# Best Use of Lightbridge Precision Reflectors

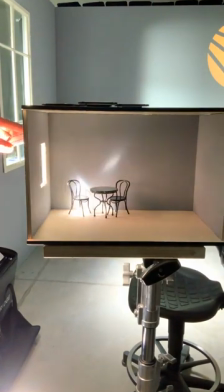[15:30]
easy panning it around again nice and easy to go from there we go to
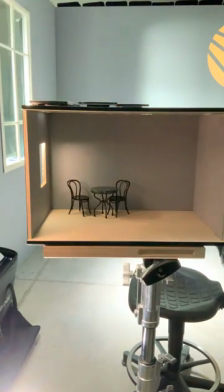[15:35]
diffusion number two for all you people out there that are
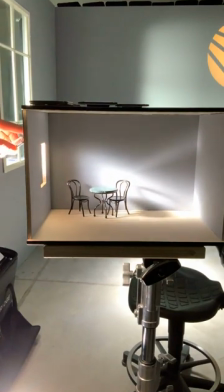[15:40]
rigging for cranes and doing heavy-duty big shows diffusion two is
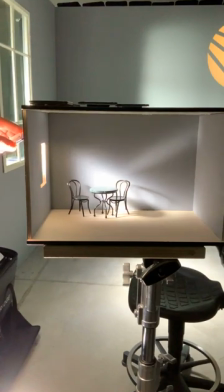[15:45]
what we recommend to put on cranes and outside of the winds going because you won't have
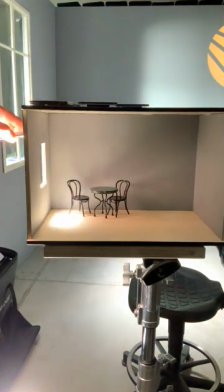[15:49]
the effect of a mirror which is really important okay here we go so we pan around I'm in control of soft light just by panning around isn't that incredible
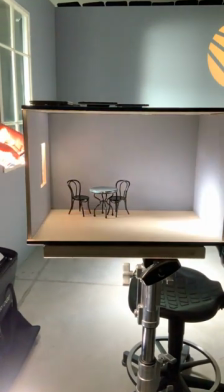[15:58]
you don't have to do anything just by panning it around we're ready to go bomb and off we go diffusion number two i don't
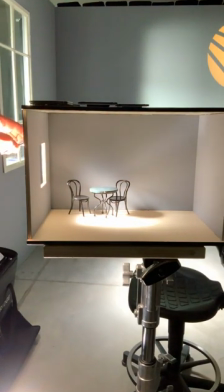[16:07]
jacob i love this not on the wall no worries i just pan it over no flags no extra frames super simple and easy
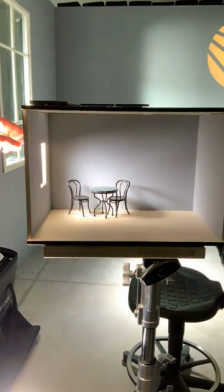[16:14]
there we go to diffusion number three nice and soft i am still in control of my soft light look Look at this,
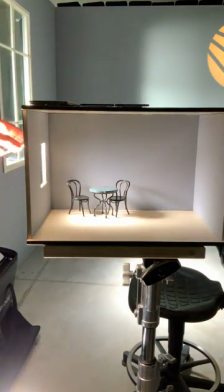[16:23]
look how soft this, look at the whole room is starting to light up. Again this has everything to do with distance.
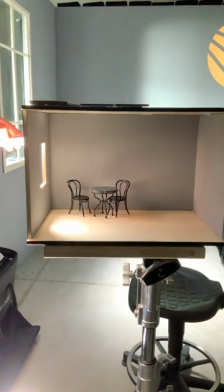[16:28]
It's not only about how far virtually our light starts away, it's also about how the light bounces around in the room,
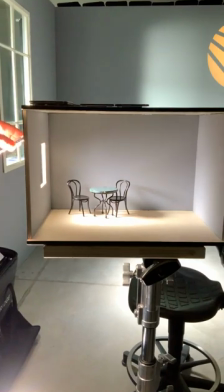[16:34]
how it creates a mood, how you can use this to have freedom for your directors, have freedom for yourself to find different camera positions to light, right?
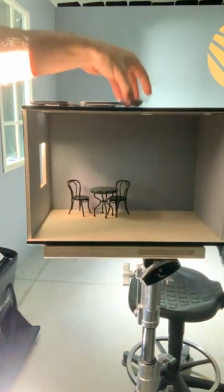[16:42]
That's incredible. So from there we go to diffusion number four, really great for moonlight for example or just for really an overcast day.
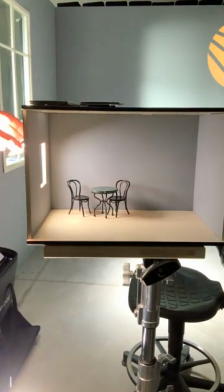[16:49]
Just look at this. This is like skyscraper, 10th floor, right? Now you say you're shooting in the cellar, no worries, now you're shooting in the cellar.
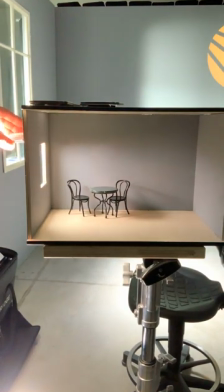[16:57]
Just by panning around, you get full control. And again, just to show this to you, let's say this even could be a butterfly if you want.
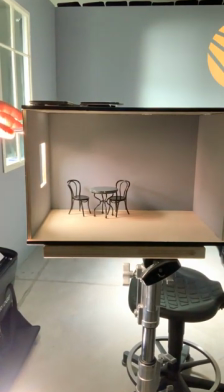[17:04]
If you need a bigger source, you can use the reflector too if you don't have any. If you have wind issues, for example, or you have to take care of rain, it's great to use the reflectors outside because you won't have the problems with cloth.
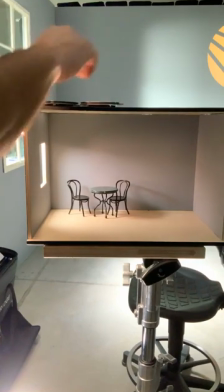[17:14]
But then you can say, hey, Jacob, I like this, but I need to add some more punch. say okay that's great we have our fill light i'm just going to take a second reflector
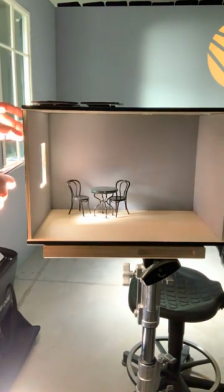[17:21]
add it in and create a little punch so i have fill light in the room fill light and i'm
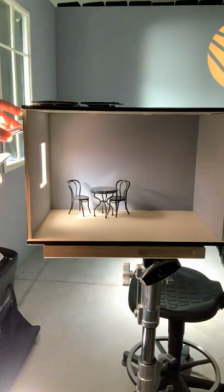[17:27]
going to add in a little bit of extra light to create your mood no extra lights no extra work needed just rig your second reflector
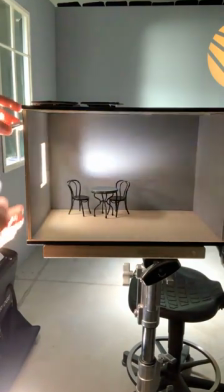[17:35]
onto it and you're ready to go great on small balconies too if you just imagine here being a balcony how much distance you can create that you couldn't
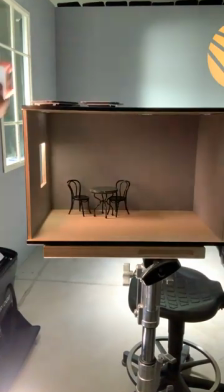[17:42]
do that before well that's the basics to this but now you're gonna say Jacob this is a small house let's what this does
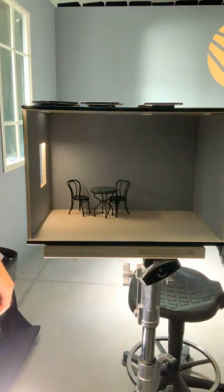[17:49]
actually look like in a room of course we're gonna look at this so good is right now Rochelle's gonna go into the room and we're gonna have a look at
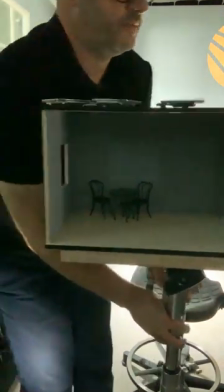[17:56]
the room itself okay perfect
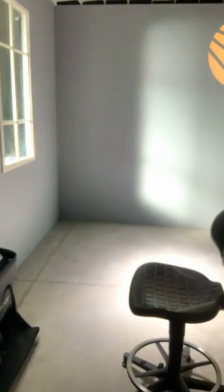[18:04]
so we have a room here right you can go in so I'll take
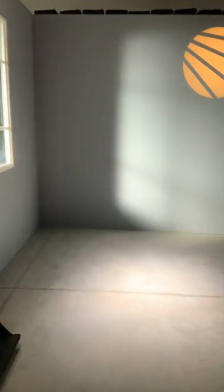[18:09]
out the chair perfect so I'm just panning around we
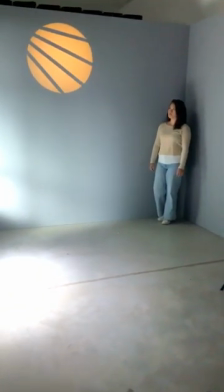[18:16]
have of course a great logo here and this room really looks natural right so Rochelle's just gonna walk over to the window for us see
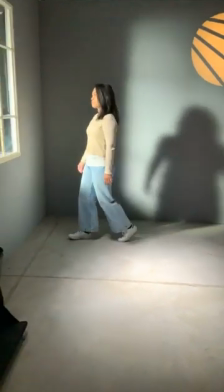[18:23]
that we get full freedom of the room it feels like daylight we have beautiful shadows when she walks to the
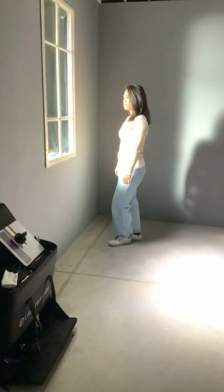[18:28]
window obviously we're in an iPad okay to control the brightness here right now,
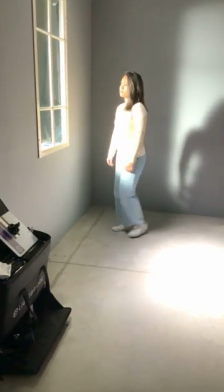[18:33]
but the falloff is really minimal. So if you walk back again, there we go, the whole room is free.
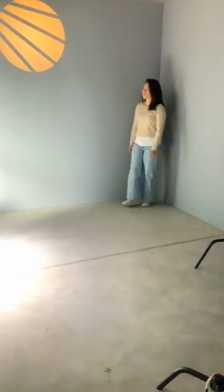[18:41]
So how is the setup here? It's actually really simple.
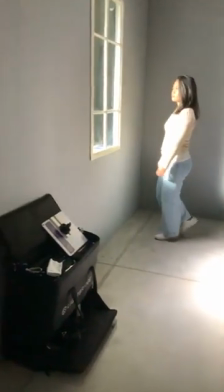[18:44]
So I'm going to fall over, show over, and then I'm going to look outside of the window to give us a nice little impression of what our little studio looks like here.
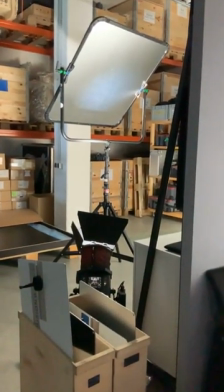[18:52]
We got a light source down below. We got a C100 reflector up here. Last one, can you go there and pan around a little bit?
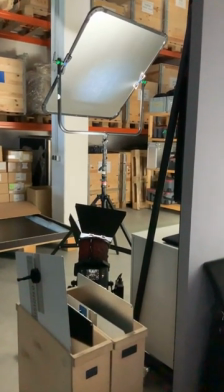[18:58]
That would be awesome.